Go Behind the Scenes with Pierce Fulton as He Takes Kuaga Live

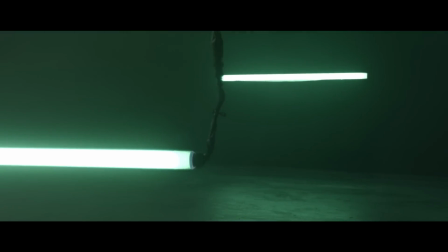0s
It was crazy. You could fit like a lot of elephants in there, let's just put it that way. I remember just walking in being like, oh god, this is so intense.
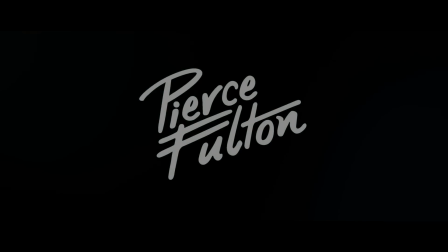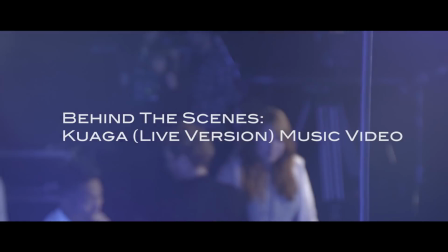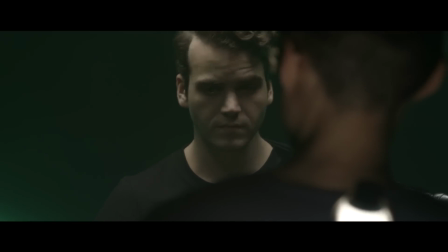21s
We've been thinking about doing a video like this for a long time where I literally play every single element that goes on in this remix.
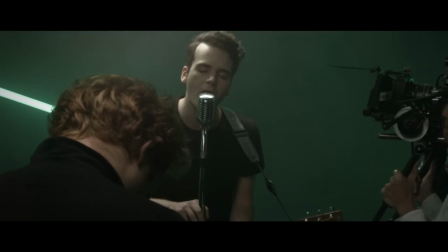26s
It's just such a fun way to display my music because it's kind of like doing an in the studio video where you're seeing everything going on, but it's in the context of a really awesome video.
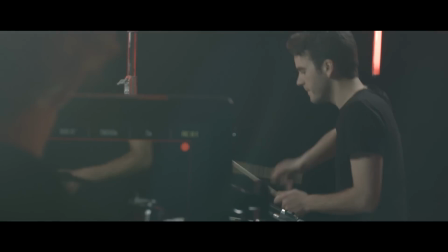35s
This is my first music video shoot and obviously it was amazing but it was also very stressful.
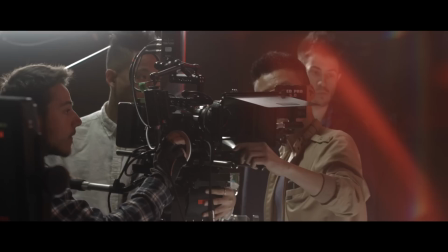41s
This was like six weeks from the initial idea to the final product and I had like some minor panic attacks halfway through where I was like, what if I can't play and it just looks awful and what if our concept doesn't fit the vibe of the song?
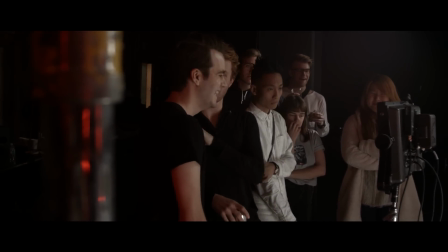53s
But in the end I have zero doubt about this at all. It would totally blow my expectations.
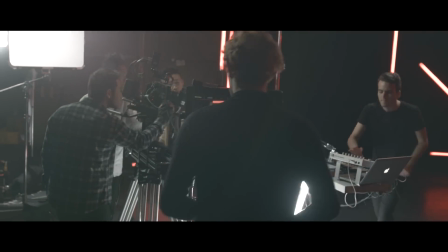60s
Arthur's had our vision from the start. He's been on board with everything and his whole idea has been exactly what we were looking for. So the set design is mainly inspired by Dan Flavin works, who works a lot with tubes of light.
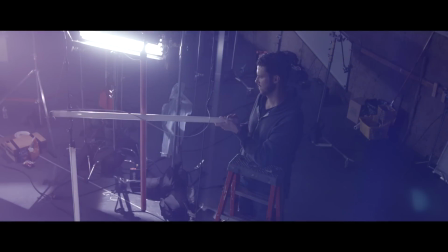74s
So we have three different universes. Each different scenario for the lighting fixtures kind of explains a different world within the song.
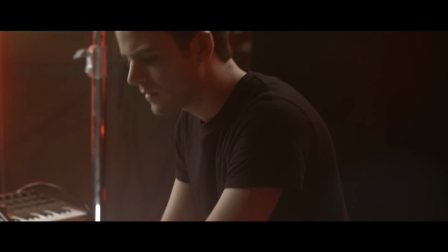81s
So we have the red universe, who showcases more electronic instruments. And then the blue world was the stringed instrument kind of thing,
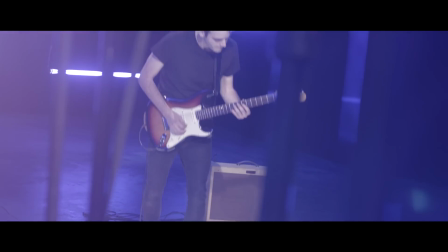90s
like the... the bass guitar and the lead guitar and rhythm guitar and for the green world we only did handheld so it kind of plays into
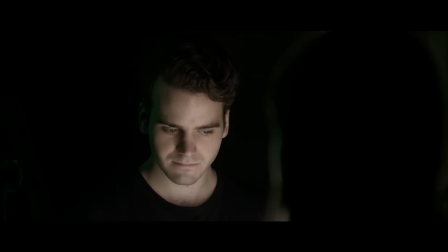95s
the experimental vibe of it so this music video was the first one for Pierce but
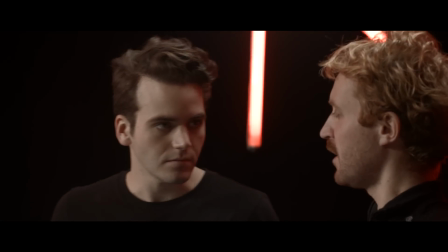101s
I think like Pierce was great and it was like very interesting to work with him during the set to push him to do his best to play well with the camera he's just been so cool about everything and he pulled a lot of stuff out of me that I normally wouldn't do so
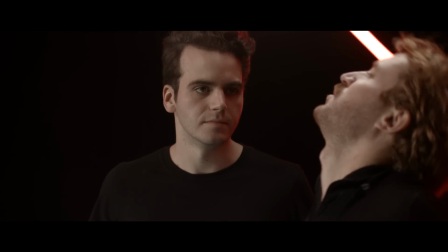116s
I'm not the best actor but he's like come on give me give me emotion like tilt your head back, get into it, and I needed that.
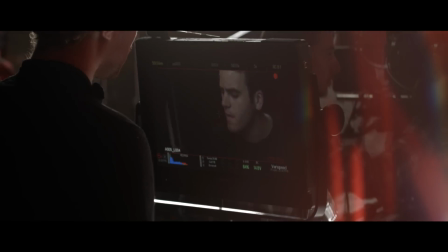122s
Because if not, I would've just been quiet and doing my thing. He's like, hit it harder, hit it harder. I don't care if you miss the notes, hit it harder.
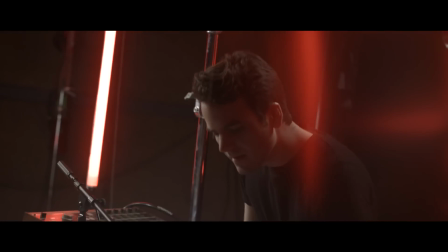128s
It was just fun to have someone like him being like, who cares? No, don't focus on that. Give me something harder, give me something more emotional.
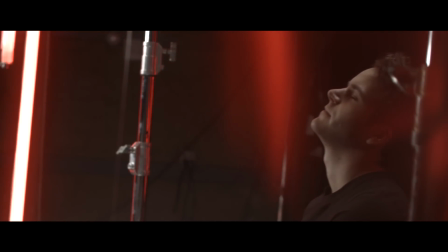134s
And in the end, that's going to be what counts. I would love for someone who wasn't into dance music to hear, for example, this Quagga live version and be like, oh, I love this. I listen to this stuff all the time.
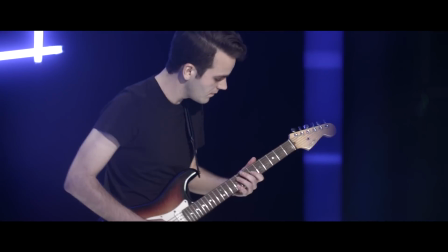150s
They find out that it's just a version of a different original song, and then they hear the original and they're like, I like this too, and then all of a sudden maybe they start liking dance music or the opposite. I hope it can open doors to some listeners and help people expand their horizons a bit and not really fall into this whole genre game.
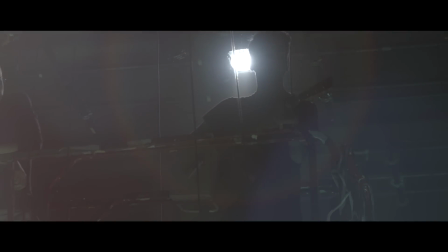168s
If there's some way that we can develop a live show concept with these alternative versions of my music, it would be incredible to try to organize it in a way where I can play it by myself with
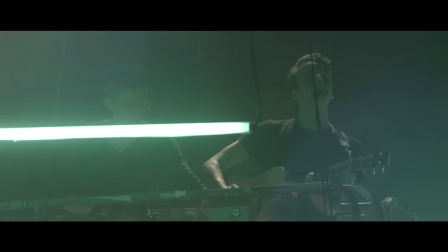178s
all my stuff around me and I think it would take a lot of work but it'd be amazing.